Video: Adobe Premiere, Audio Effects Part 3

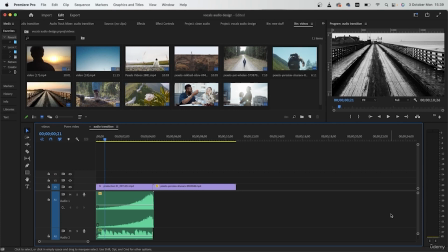Welcome to the third and final lesson of our audio effects. In today's lesson, we're going to take a look at the Essential Sounds panel. So this is where we left off. We made this tension using two different audios.
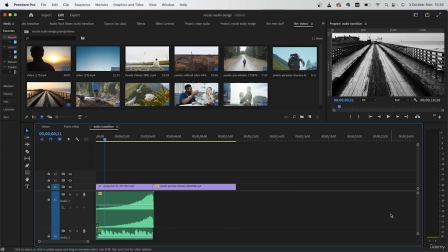We used audio effects to turn this sound effect and soundtrack in the back more creepy and perfect for this suspenseful scene.
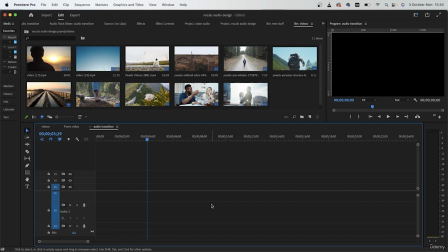So now what we want to do is to start with a clean timeline. I'm going to use the same sequence.
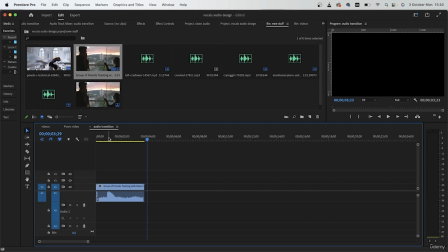Then I will bring in this video.
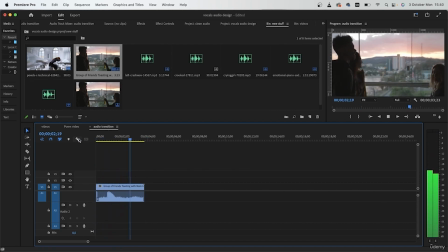So this is a video of three people cheering with their beer bottles,
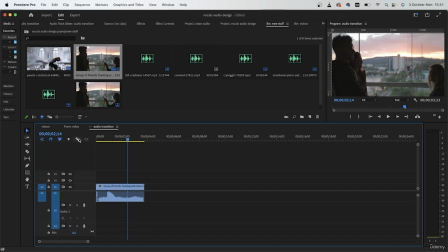but I want to make it look like the party was much bigger than what it seems here, and I can do that with some sound effects. So I will use this sound effect, which is in your resource pack, right underneath this video.
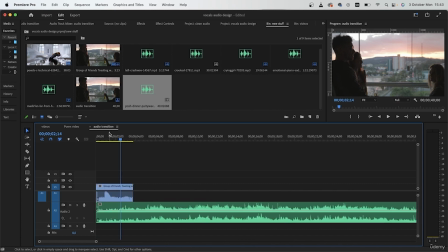Now when I play it back, this is what I get.
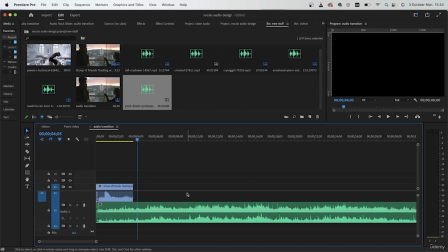So it sounds like there are more people around the three subjects, but it's not exactly blending into the room.
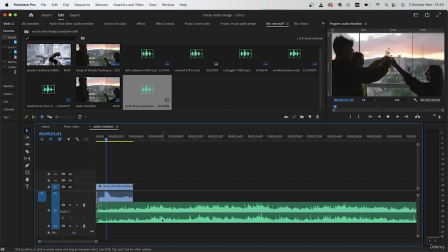So it's pretty obvious that I just kept an additional sound effect underneath this video. So we're going to be using the Essential Sound panel, which you can just bring in by going to Window and Essential Sound.
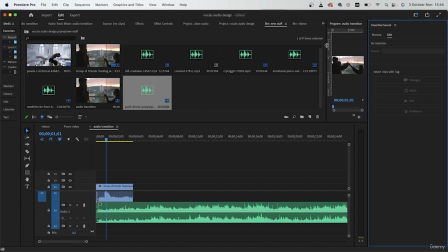This is what you will get. Let me just make this a little organized.
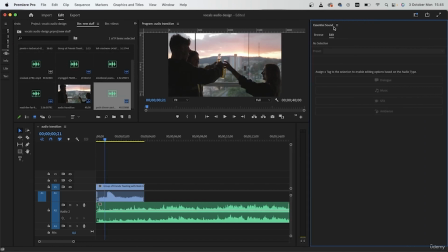Alright, so this is the Essential Sounds panel. So right over here, we have to assign a tag to each audio. So when I grab this one, you can see these guys are no longer gray and I have 4 options.
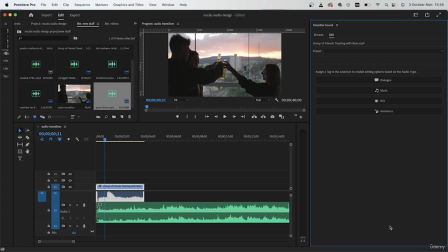So now based on the tag that I give my audio, Premiere Pro will give me some presets to work with. I just selected the video's audio, which as you recall was the... So this is considered an SFX,
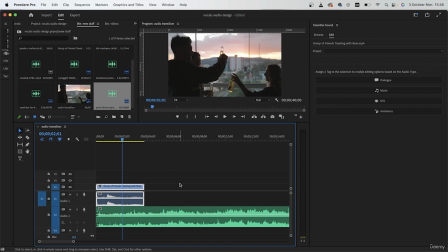not exactly a music or a dialogue, but sometimes you can switch these up to get the result that you want. For example, this doesn't really have any dialogue, but I want some of the presets that are in the dialogue tag,
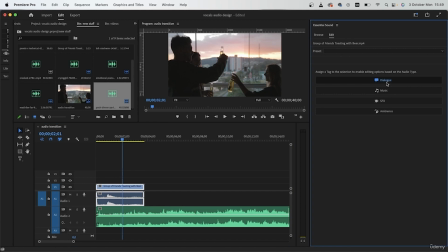so I'm going to choose dialogue instead of SFX. Once I do that, I can choose my preset. Let's take a look, and I will choose in a large room, because we are assuming that this is a party.
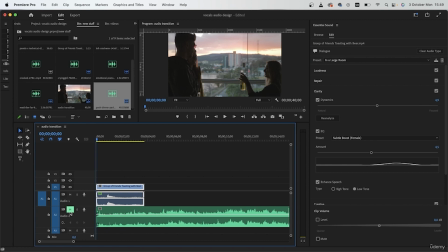I'm going to mute my other track. Let's listen. So that's what it sounds like. You can change the dynamics. I'm going to lower that.
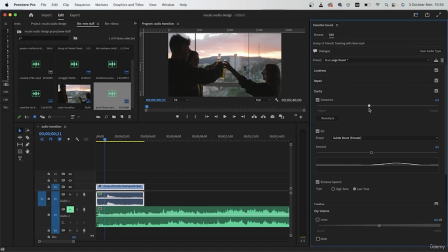So I'm going to just keep this rather low, around this much. And then you can choose a preset down here. So background voice, intercom, and so much more. I think I'll go with background voice.
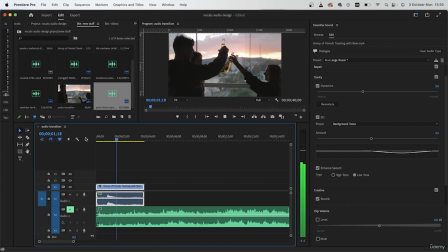Alright, we got some reverb going on. We can increase the amount,
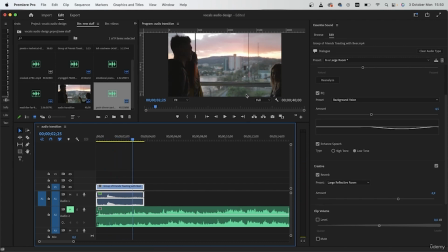which is what I want because I want to make it look like this room that they're in is pretty big. Alright, once I have this, I'm just going to apply a denoise because I can hear some of that background noise and it doesn't sound right.